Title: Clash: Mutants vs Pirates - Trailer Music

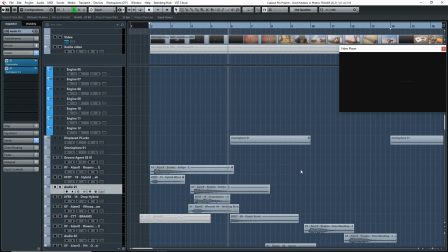And by the way, these sounds are actually freebies. These, if you go to Keep Forest, I think it's keepforest.com, but they have on their website, they have freebies for some of their products, just so you can kind of sample their products and have an idea or a feel of what they create.
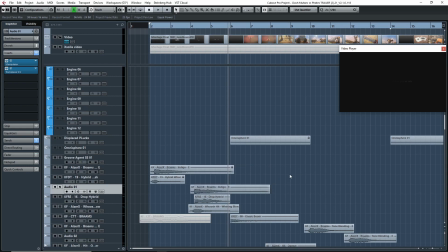And the company really focuses on trailer music, and they're just awesome. They're really, really good, and I highly recommend them.
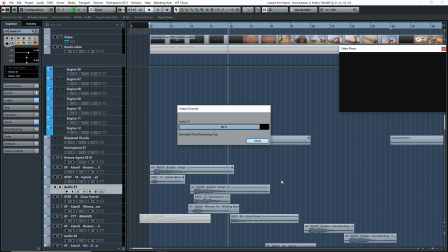Yeah, and that's where I got these two, this Brahm hit here, the Brahm to open up the trailer. It was from that website and to get those freebies. So I actually layered them, if you can see here.
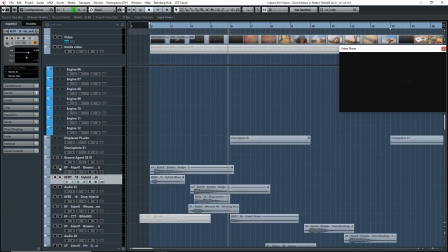Just the hit by itself, I thought it was good.
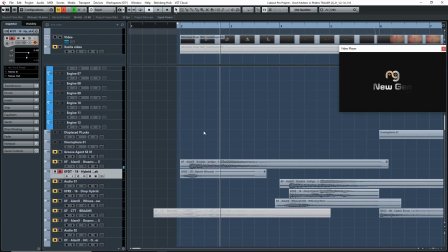But I wanted something else at the beginning just to kind of introduce it and kind of have a whoosh to go into the Brahm. And this is very common whenever you're creating Brahms or something, or you want to add more intensity. You'll usually lead by a whoosh, and you'll see I did that down here as well. So let's have a listen to this.
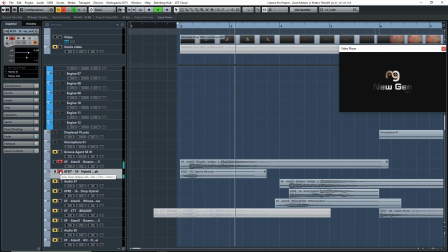Right? So now together, I just add a lot more intensity and interest right at the beginning, especially because right here, you don't actually see anything in the trailer, or you just start to see, but you really don't see anything until the Brahm hits,
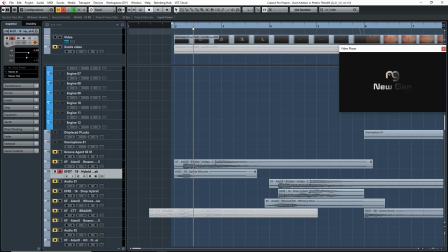and that's where you start to actually see enough of the logo to know like what's happening. So that's kind of what this whoosh is doing as well.
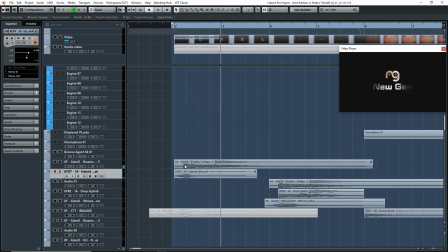Right, just so you have an idea of kind of the tension that it can build, and just adding more impact and intensity to that Brahm.
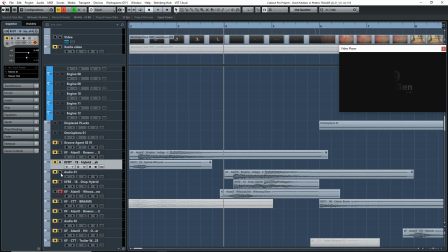All right, so the same thing I did down here, I added this whoosh. So that's a whoosh hit. And if you look here, I also added track spacer.
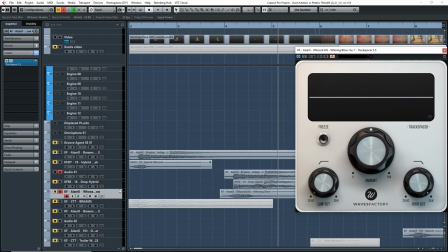And the reason for that is because, so I added track spacer on the whoosh hit down here, on this one here,
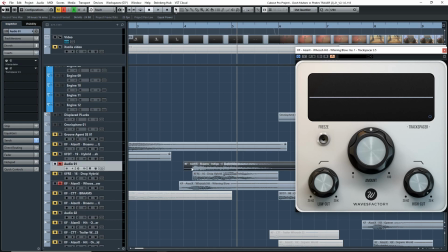so that whenever this Brahm comes in, so right at this point right here, it'll duck the signal of the whoosh hit, because I want the Brahm to be at the forefront of the sound, not the whoosh hit.
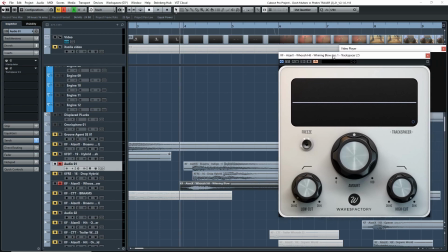So if you look at what's happening on track spacer, you'll see that the signal of the whoosh hit is going to be ducked. And this is also another trick that you can do whenever you're trying to add intensity to hits and Brahms, is to use this.
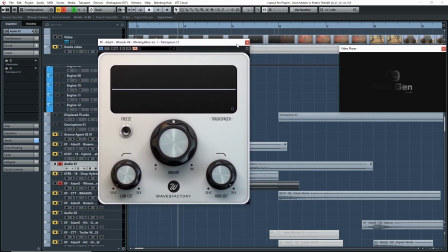I mean, this is kind of like a compressor.
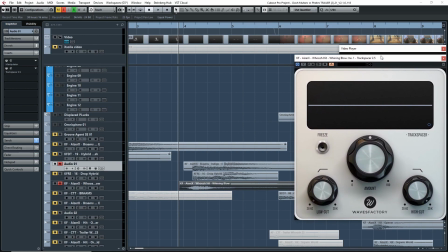I'm using this plugin as a compressor to drop the signal of the whoosh hit,
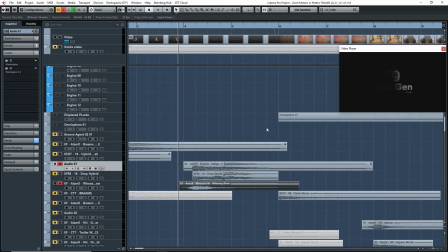and like I said, it's a common practice, because then you get a bigger hit, or it feels more intense. So if I take that off, let's hear what that sounds like. Right, so you get the bigger sound, but if I put it in,
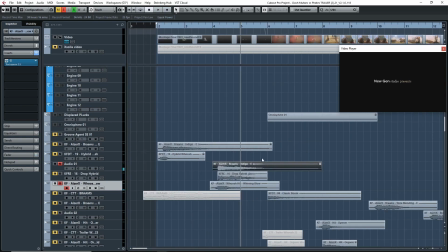right, you get more of this Brahm sound. If I take it off again,
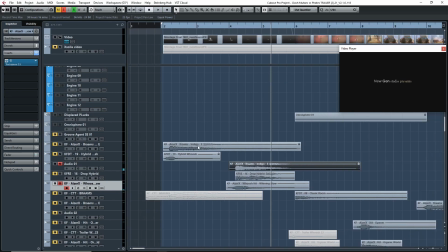right, it could work, but I really wanted to keep that same character as the opening Brahm that I had. So that's why I put that in there. And I wanted to make it a little bit different again.
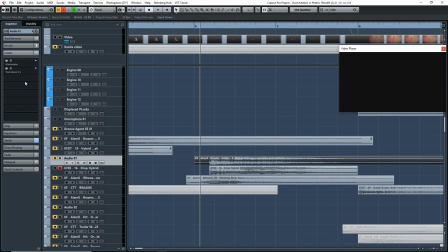So I made it the second Brahm different by pitching it down to, but I also added a bass drop.
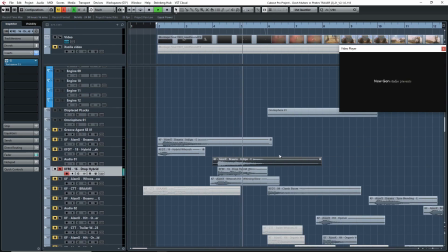So this is the other layer I added. Right, so with all three together now. And the other purpose of this bass drop is to kind of stretch out the sound all the way till the
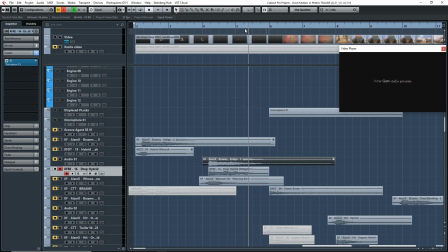logo here kind of disappears. Right, because I found the Brahm here kind of faded out a bit too quick, too soon. So I wanted something else to kind of stretch it out and keep it going, and that's what this bass drop is doing.
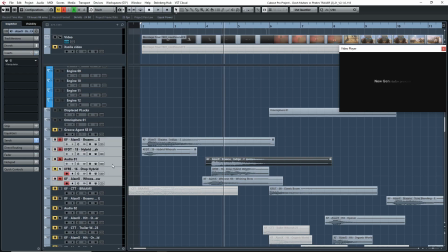So now if we play all these together, this is basically the opening.
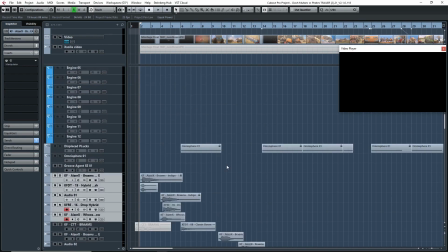Right? And yeah, that's pretty much it. So let's go on to the second section here.
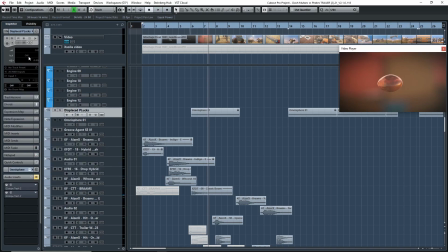And if I'm not mistaken, I think the second section here is pretty simple. It's just this Omnisphere patch.
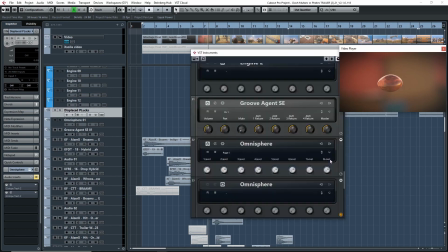Let me see if I can unsolo that.
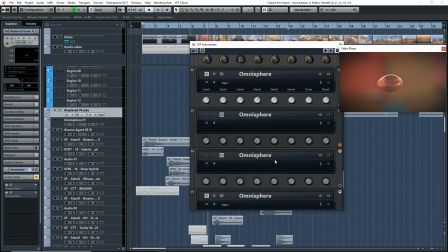Geez, which one is it? Let's just unfreeze them all.
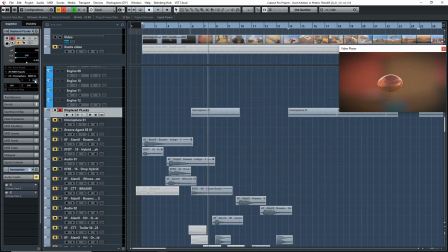There you go. All right. So it's this patch here.
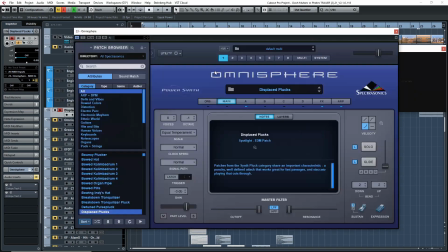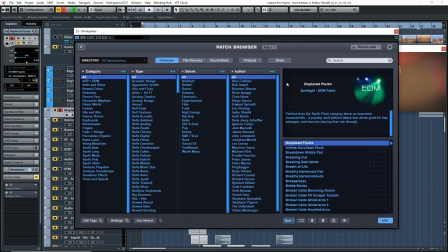Which I'm pretty sure this is just a preset. So I just went in here, typed in pluck or bass or something like that, or bass pluck, and then I found this.
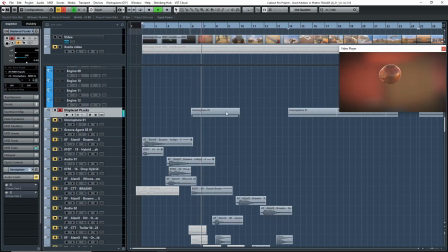And this is just really adding intensity to the scene because you don't know what's going to happen. You don't even know what this thing is, this blob of water or blood or whatever it is. I mean, we end up realizing that it's blood, but you don't actually know when the scene kind of opens.
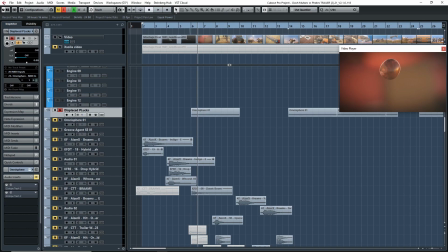So this kind of adds this kind of element of uncertainty or like, yeah, just setting the mood and adding intensity.
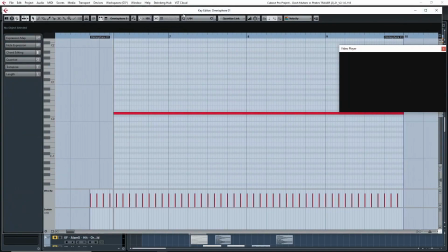And you'll see here, these are just triplets, by the way.
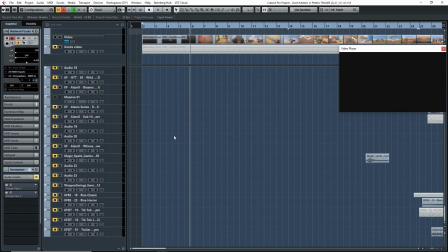So that is what is happening there. I also added, let's see here, choir.
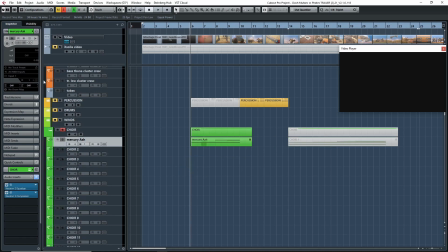This is Mercury Boys Choir.
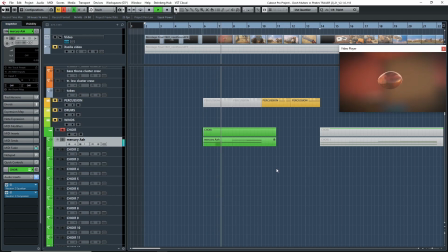It's just a sustained ah. And the reason I use this is not only to kind of balance out that low bass that I had in Omnisphere there.
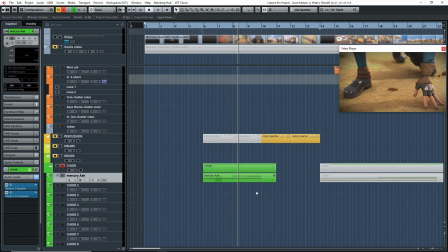It's not just to balance that out, but it's also because I use this patch and this instrument in a few of the other tracks that I created for this video game. So I knew this would be kind of a tying element from the trailer to the actual game. So if we listen to them together.
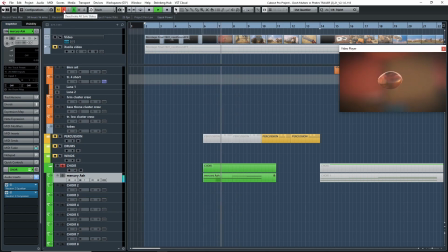Right, so this kind of adds a mystery, kind of makes the mood mysterious because you don't know what's going to happen.
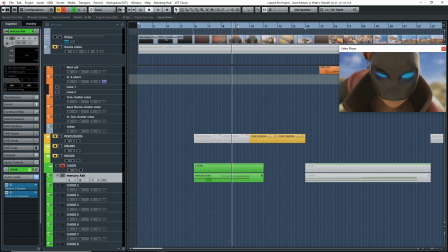Even once you see the character here, you still don't know what's going to happen. So I'm kind of trying to build a bit of intensity and mystery here.
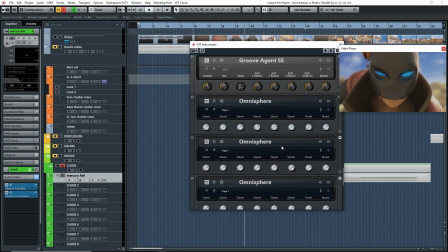And I did that by adding, let's see if I can unfreeze this here. In the choir. Here we go.
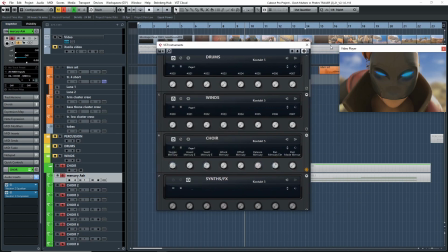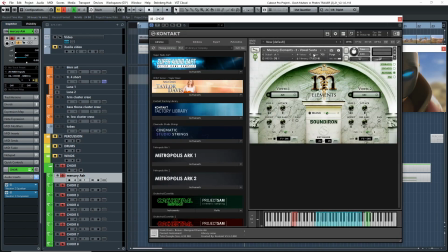Yeah, so like I said, Mercury Boys, vowel sustains, just Oz.
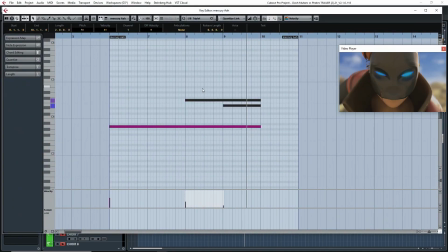And I added a bit of intensity just by adding like a minor second right at the end there. So the A to the C, or sorry, the A to the F.
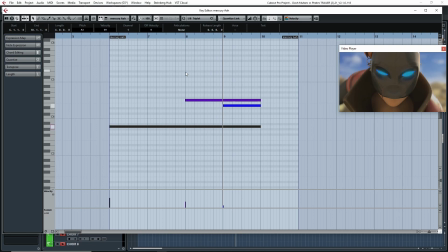Right, so here you kind of have this augmented fifth, which is a weird interval. And then here you would expect to have the resolution, which would be your fifth, a perfect fifth. But then I kept this other note in there. That's what's adding the intensity. So you have this dissonance.
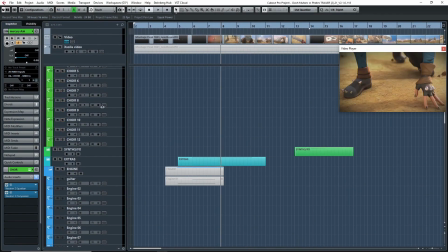And let's see what other elements are at play here. So we got that.
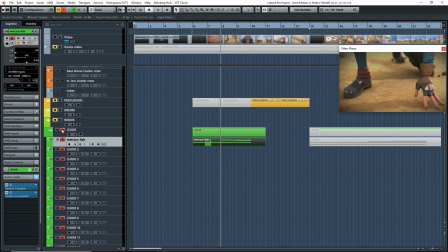Oh yeah, so I layered this sound up here with a pad.